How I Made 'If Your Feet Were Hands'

So basically, I brought that humongous video into a smaller sort of video size comp. This is a 1920x1080 comp. I'm saying comp a lot. Comp is short for composition, which is just what you call the thing that you're working on in After Effects. Each of these is a composition. so inside of handwall 2 just created the illusion of moving that gigantic
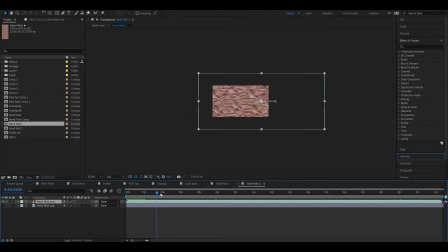handwall shape through the frame to make it look as if it is
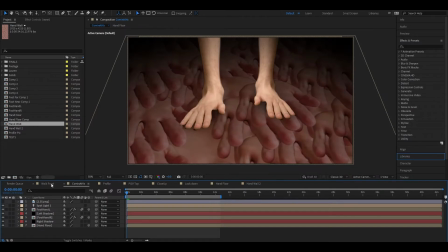moving to once again create the illusion that we're moving forward through hand space
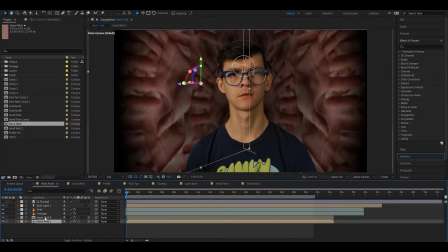so i've got one over here behind me one over here behind me it's just duplicated, mirrored, and then made it a 3D object to swing it around, put it in perspective,
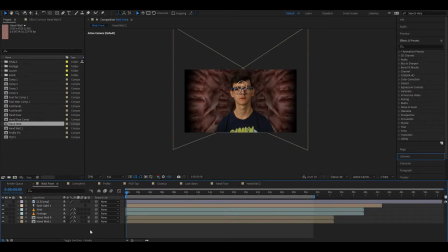place it in 3D space, and then when you put that over top,
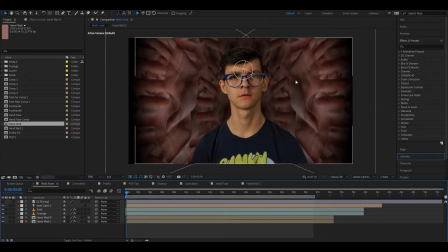or behind rather, footage of you pretending to walk forward, which we can take a look at here
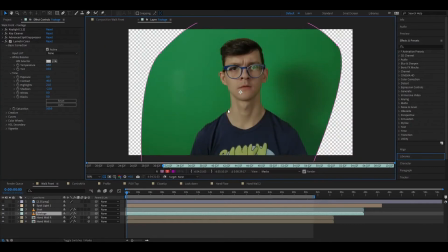by opening this up, hello, very close up on my face. That is just this.
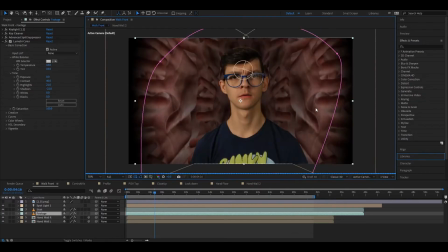Just pretending to walk. Luckily, I got the light just right, so the key was able to be very sharp and clean. Very happy with that. So, yeah, just keyed out. I'm in front of the handwall. These are both animating.
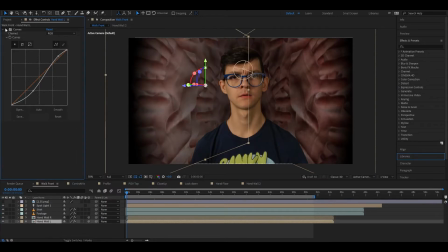Added a little bit of curves just to bring out those lines and colors and shadows a little bit more. and then added another spotlight on top of everything.
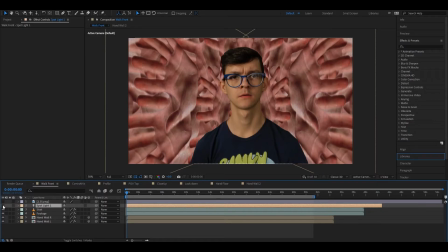Jesus. Without the spotlight, it's really quite horrifying.
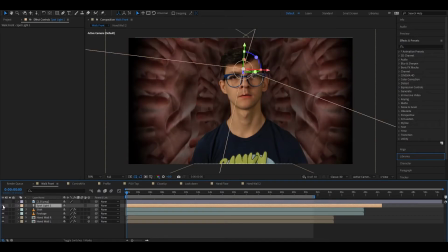So yeah, just adding another 3D spotlight layer kind of gives you, sells the effect that bit more and gives you the vibe that you're going for, which was, again, creepy hand basement.
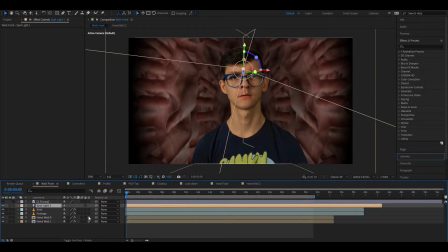Worth noting here that light layers only affect layers that are switched into, that are 3D layers. by clicking this little cube. So it's not affecting me, which I wanted,
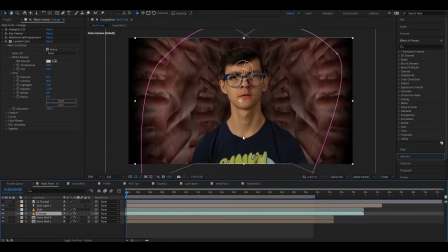because it leaves me free to dial in, you know, the color and the look later in Premiere when I'm cutting this together. But if I were to turn that on, it would look like that. And since I'm now in 3D space, I'm clipping into the hand wall, and that doesn't super work for me.
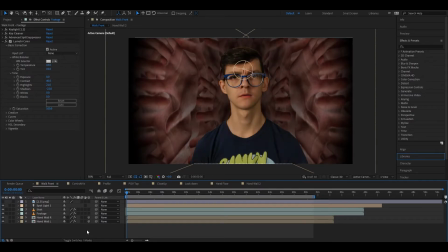So we'll switch that off. And then, yeah, this is what you get. But if it will, it really doesn't want to render, yeah, it'll render out slowly but surely.
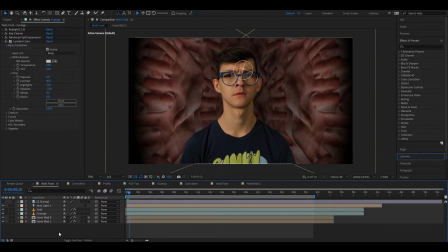I don't think there's any, are there any effects applied to me? No, I'm not moving at all, you get a little bit there, but you can see it in the final video.
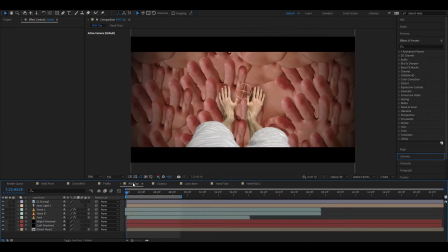So yeah, that's walking, we went through coming at you, profile, we can move to POV top last.
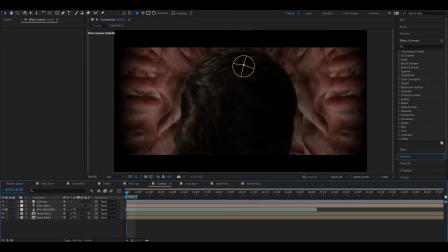these are the easier shots the close-up of me is basically just a duplicate of walk front just with a different piece of footage it's a footage
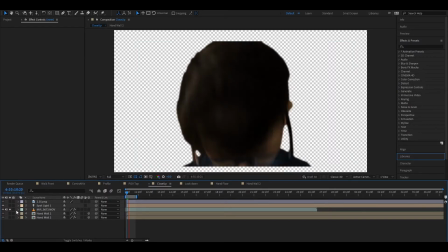of me horrifyingly realizing that my feet are
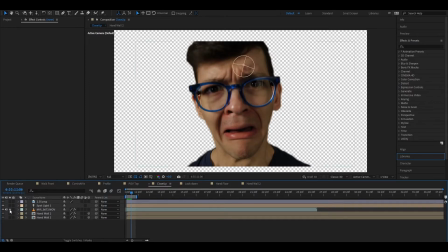hands and then I just placed that in the same scene that I had before you know you get
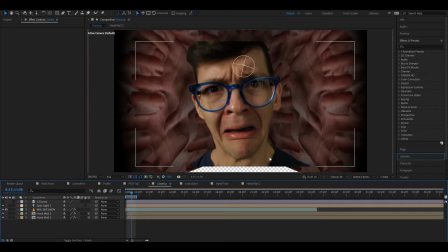your your black bars to kind of hide the crime of playing around with your video layers.
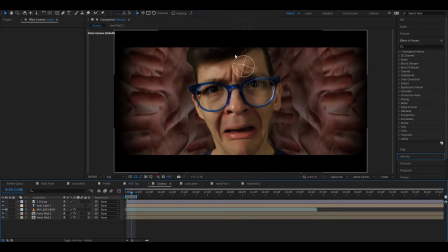So this is one where it is baked in, I believe.
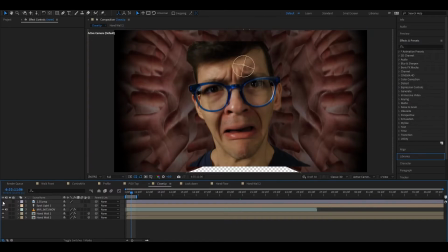So that you can see, you know, I wanted to crop things different sizes so that it would fit the frame in a way that I wanted.
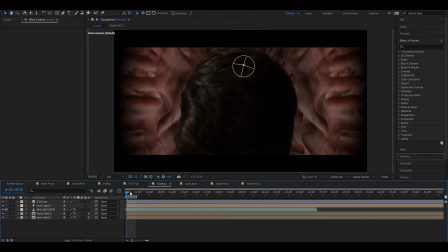But otherwise, this is the same scene.
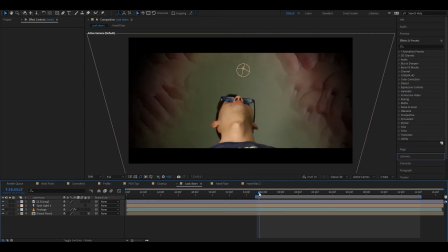And then looking down, I put even less leopard into, here I am looking down at my feet hands.
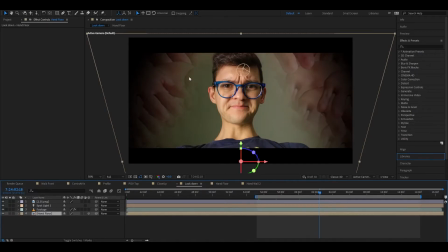and then I just have hand floor in the background here and I've simply because I couldn't I couldn't find a great way to achieve this effect with the green screen and I'm thinking now of ways that I could have maybe done it but I don't have a green screen setup that bends very
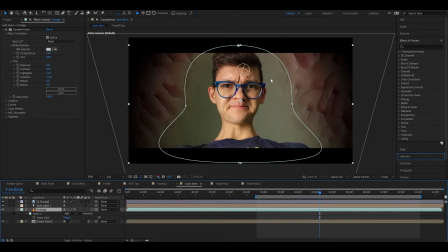well and it's very large and wieldy and I don't have a great way to like hang it on the ceiling or whatever so this was the best way for me to achieve this I just drew a quick mask around myself
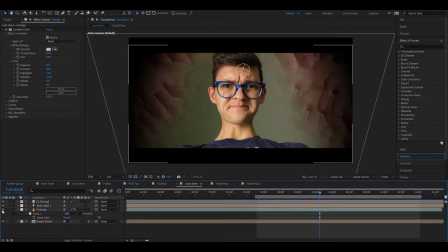feathered it to hell but also this sort of like the the floor can be hands and the walls can be hands the ceiling doesn't need to be hands for me I don't need to be encased in a hand cube
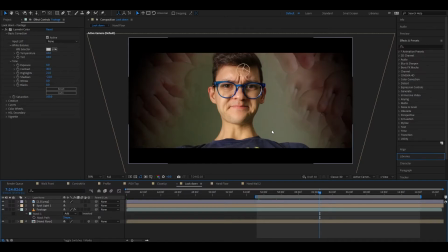I don't know why there there can you know And I'm sure someone can read into this video more than is needed or necessary and can come up with a reason for why there should be fewer hands and just like the ghostly image or suggestion of hands up above,
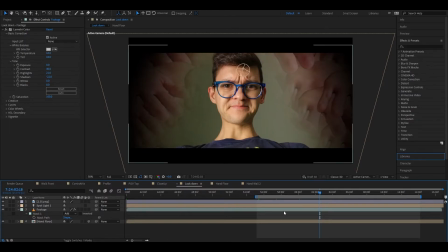but I don't necessarily have it for you other than it was a constraint of my work at the time. And that can be enough. So this is just, again, hand floor. or I skewed it in 3D space in a way that would make it look like, you know, again, it's in perspective. You're looking at it from this below angle.
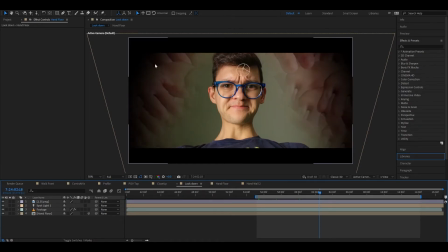Add it in the spotlight to kind of bring in those edges, the shadows in the edges. But otherwise, yeah, not much going on other than just some color correction thrown on me here.
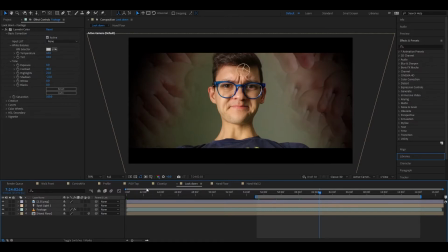uh all right then with that done finally we can talk about
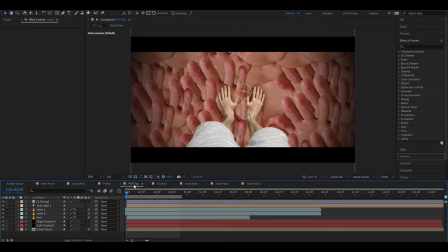the pov top shot i'm i'm trying to go through all of these at at a pretty good clip and not get too technical um let me know in the comments though uh if you know if this was too deep not deep
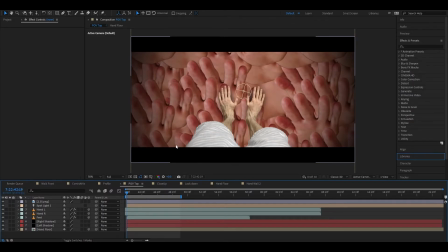enough if you want to see more of this in the future um actually if you do want to see more of this in the future again you can head over to patreon.com slash eganworks, sign up for $5 a month, and you will get one of these for every single video that I post to YouTube.
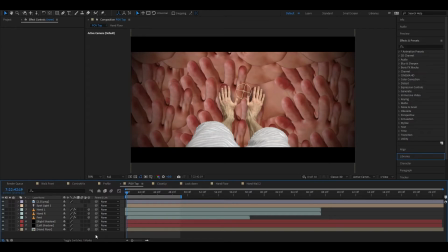All right, shill out of the way. Our final sequence here, our final composition, is the POV top. So once again, we have hand floor. We've talked about hand floor. We don't need to talk about hand floor anymore.
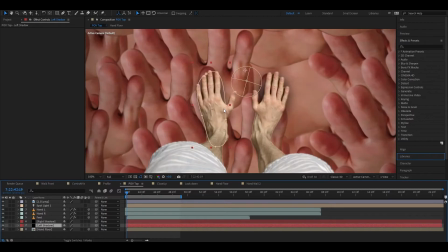I did create some shadows left and right for the feet hands, just to once again place them in space and keep that continuity of they've had shadows beneath them this whole time, why shouldn't they now?
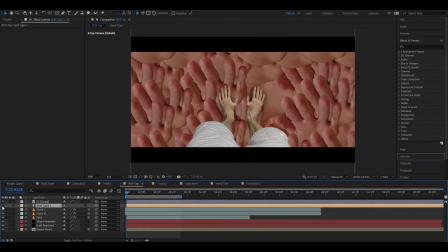Spotlighting from above, again,
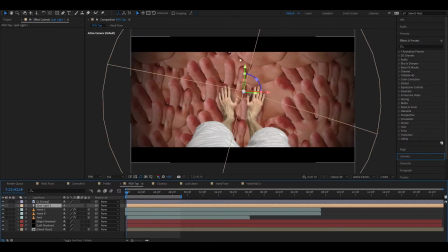to give that sort of look that we're going for and bring out the things in the hand floor that we want. All right, let's get to the good stuff.
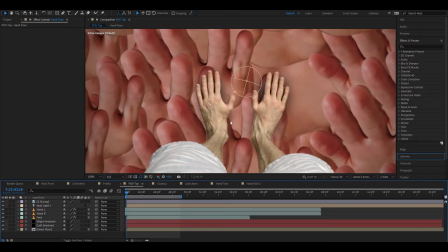So this was more difficult than any other foot hand sequence because there is motion in it these are video layers these are not stills the feet layer
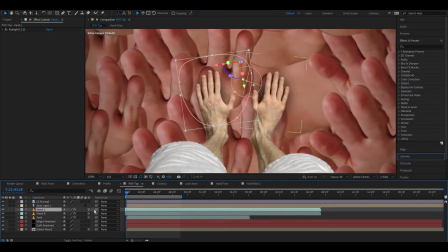is a video each hand is a video nothing is nothing is freeze-framed basically yeah so all of these are let's go through the pieces all
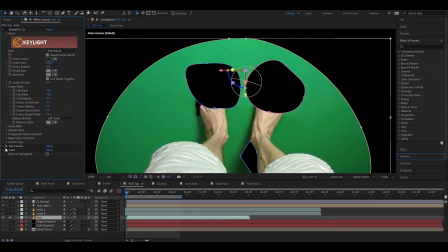these are obviously keyed out key cleaner a
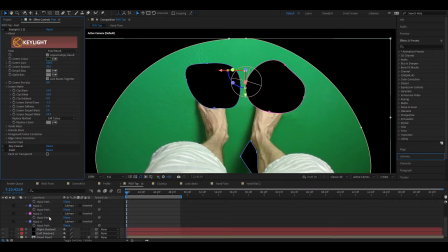little bit of paint a couple of masks or four masks on this one
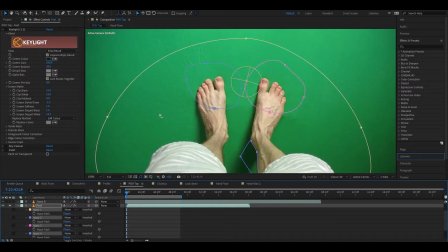if I turn those off you can see sorry I keep showing
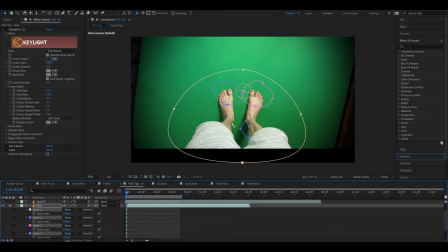my feet you can see the shot itself it's just me simply standing on a green screen
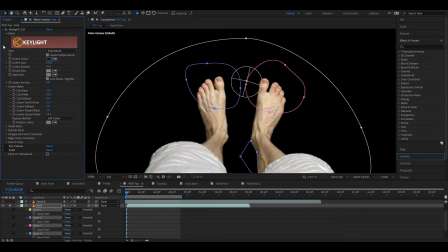key all that out clean up the edges a little bit with this key cleaner effect, and then I used some paint to clean up some areas just to cut a chunk out of my foot.